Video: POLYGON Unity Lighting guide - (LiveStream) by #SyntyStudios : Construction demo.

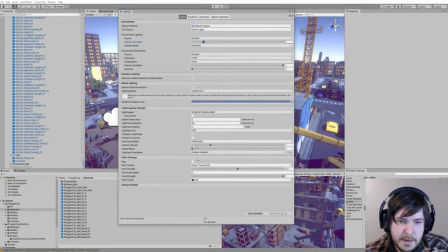So if you come over here to the lighting panel, you can turn fog on.
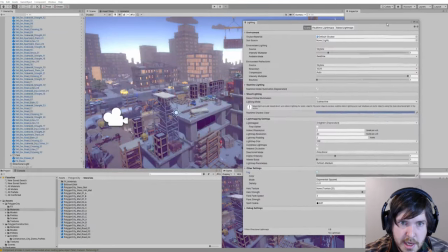And I can add a bit of fog to just kind of like darken off the back of the scene.
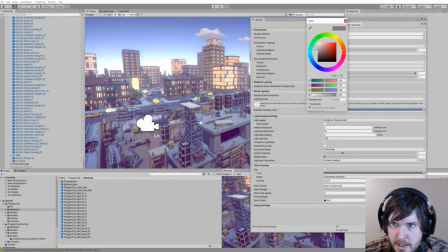Probably less than that, actually. Probably like that. I will make that kind of like a hazy bluey color for like a nighttime scene.
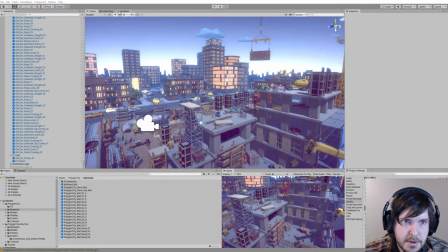Now we've got a separate skybox you can get, Simple Sky. I may as well grab it. I'll show you guys Simple Sky.
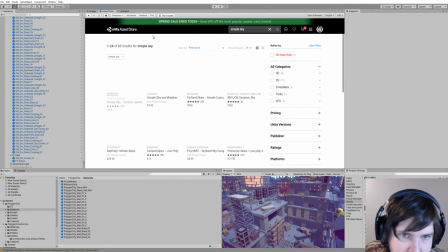Simple Sky is pretty cool. It's free. It's been in the store for a very long time, and a lot of people know it exists.
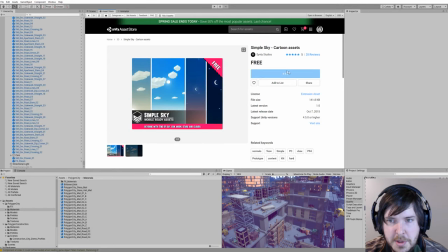But it's actually a fantastic resource, just because it has a dome in it with inverted normals.
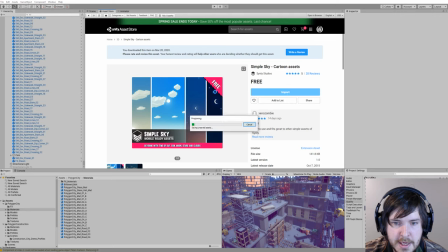So it's very easy just to chuck in a scene. It's very light. It's very simplified. And it doesn't use any custom shaders. So it's just basically done with a texture and like a UV strip.
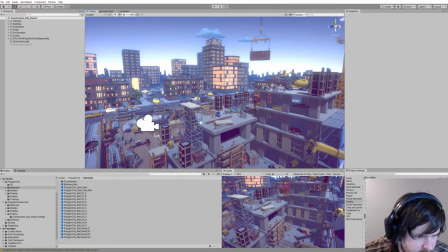It's kind of a cheat, but it totally works. It's beautiful. So if I bring in my Simple Sky prefabs and bring my Sky Dome in.
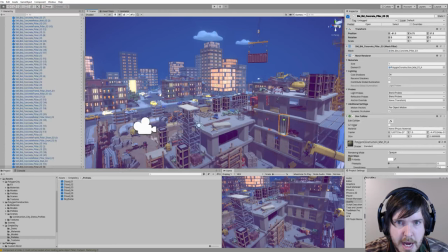Yeah, there you go. Boom. Perfect. And I just need that basically to kill the sky in the background.
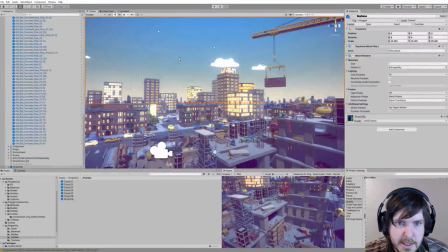If I turn the fog off, you can see Simple Sky's there. I've got a few cool settings with Simple Sky.
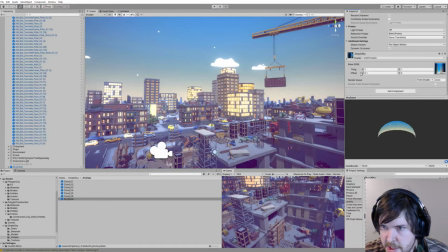I can come into the material for it, and I can actually change just the UV offset, and that'll change the time of day. So
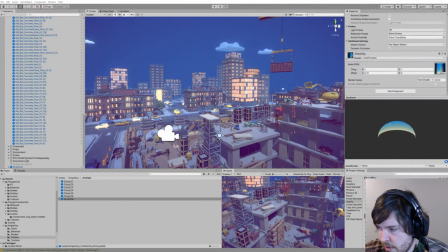I could even have that for my sky. I'm going to turn my fog back on. I'm just going to drop the amount of it just so we can see a little bit of that skybox in there, because it's quite cool.
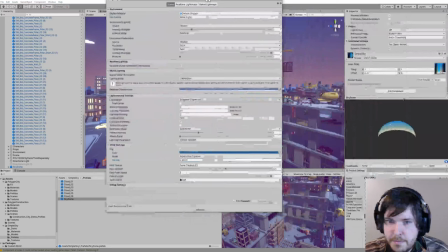0.7. So I've gone pretty crazy. I've gone 0.000007 on the exponential there.
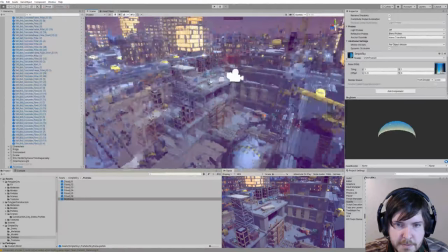So cool, looking pretty good. Starting to get into a nice little night scene.
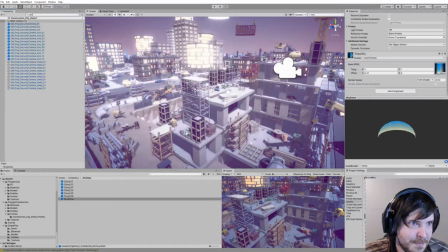Now, night scenes require a couple of things, and one of the big ones is it needs heaps of bloom.
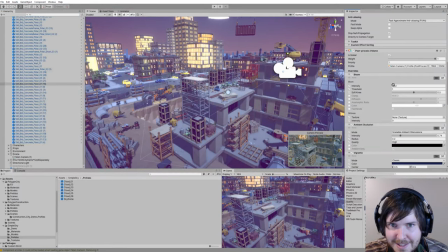In my personal opinion, because you want those lights just to be like shiny, you know.
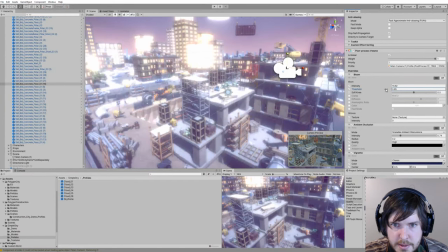So I want to probably throw the threshold down. I want that moonlight to be glistening, you know, like really blowing the camera out.
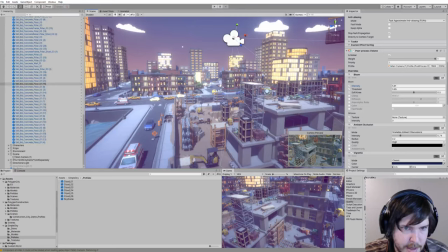Yeah, like that. Something like that's good. I think maybe my lights are probably a little bit too generous in the scene.
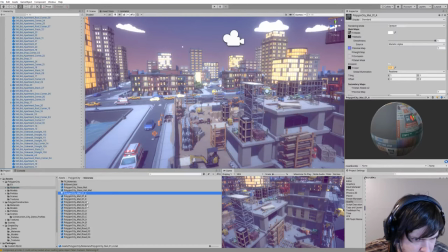So I might just go and change the Polygon City material HDR value down a little bit.
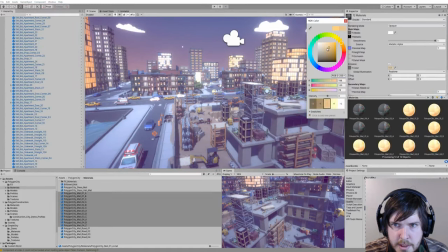We'll just make it, yeah, maybe like a little bit like, I don't know.
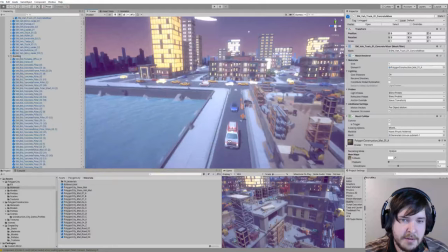I guess that'll do. Cool. So yeah, I mean, that's kind of getting to where you want to be for a night scene.
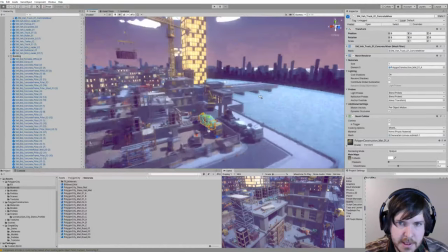If I turn off, I'll leave Polygon City in there. It's quite nice. So yeah, it looks nice with the skybox and things.
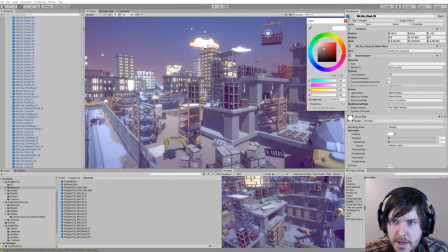The clouds probably need some adjustment. You'll probably find that your clouds are going to be too bright, so you might want to take them in like a different direction. So if I go into here, I could probably add like a little bit of a warm color to them. I could drop the main color down a little bit so that they're a little bit darker,
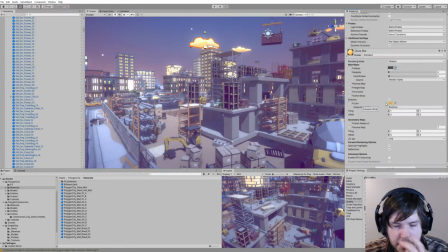a little bit warmer, because sometimes it'll be nighttime, but the clouds will still have a bit of color on them.
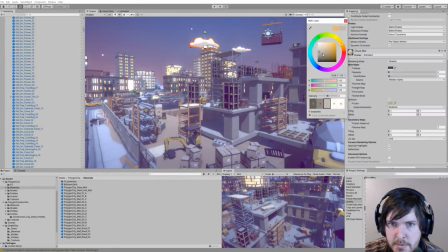I could probably drop my emission on them as well, maybe. Something like that would be fine.
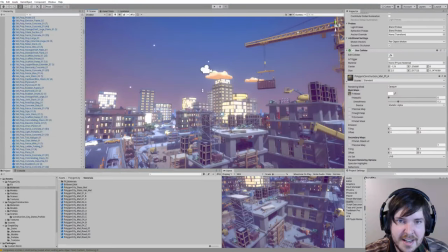That looks like kind of like a night one. And then these little stars here are part of the Simple Sky Skybox.
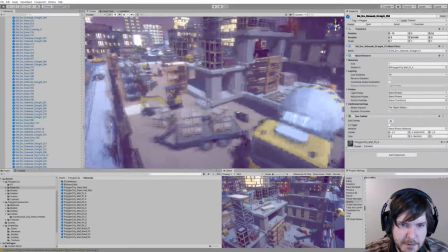So that's essentially a night scene. I mean, that's kind of what we did for Gang Warfare. It's not anything too crazy.
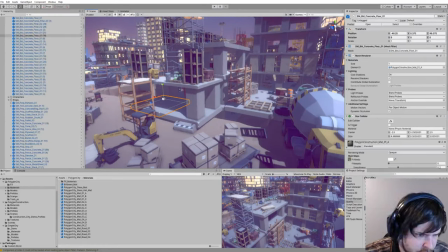You can still tweak these camera values more. So scenes, polygon structure, profiles.
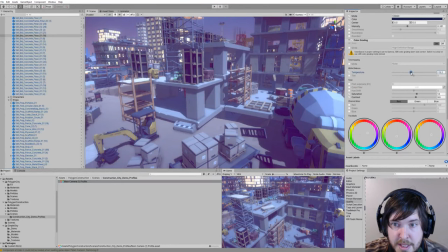Obviously, I've got it all keyed up with the other things, so you can always drop the temperature, so you could go like colder, and then it becomes more nighty.
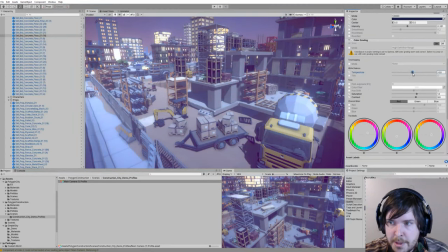I still kind of like having it warm, even if it's night, but we can certainly drop that. We could definitely play around with the saturation. It could be more desaturated nighttime, or it could be more saturated at nighttime, depending on what you're doing. And we can also play with these too. So a nighttime scene, I might want to take it more kind of in a bluer direction than I had it before, which was kind of warmer.
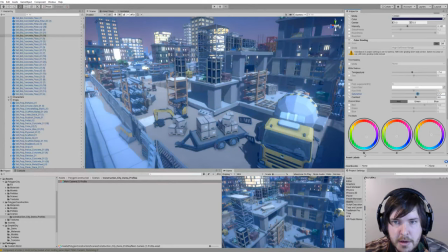You might want to go a little bit colder.
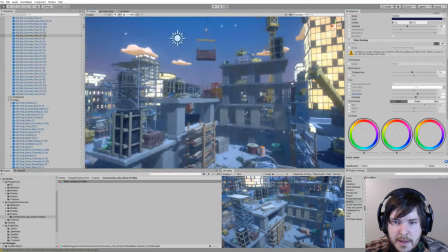That's probably pretty good. And then another couple of cheats you can do is, yeah, obviously the ambient occlusion is going to play a big part here.
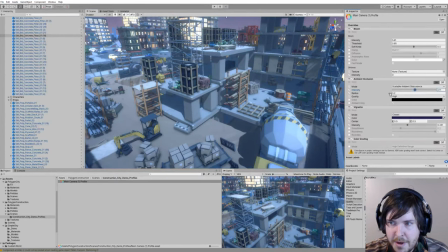I want to probably crank that up quite a bit. I can have more AO at nighttime and get away with it because there's a lot less going on.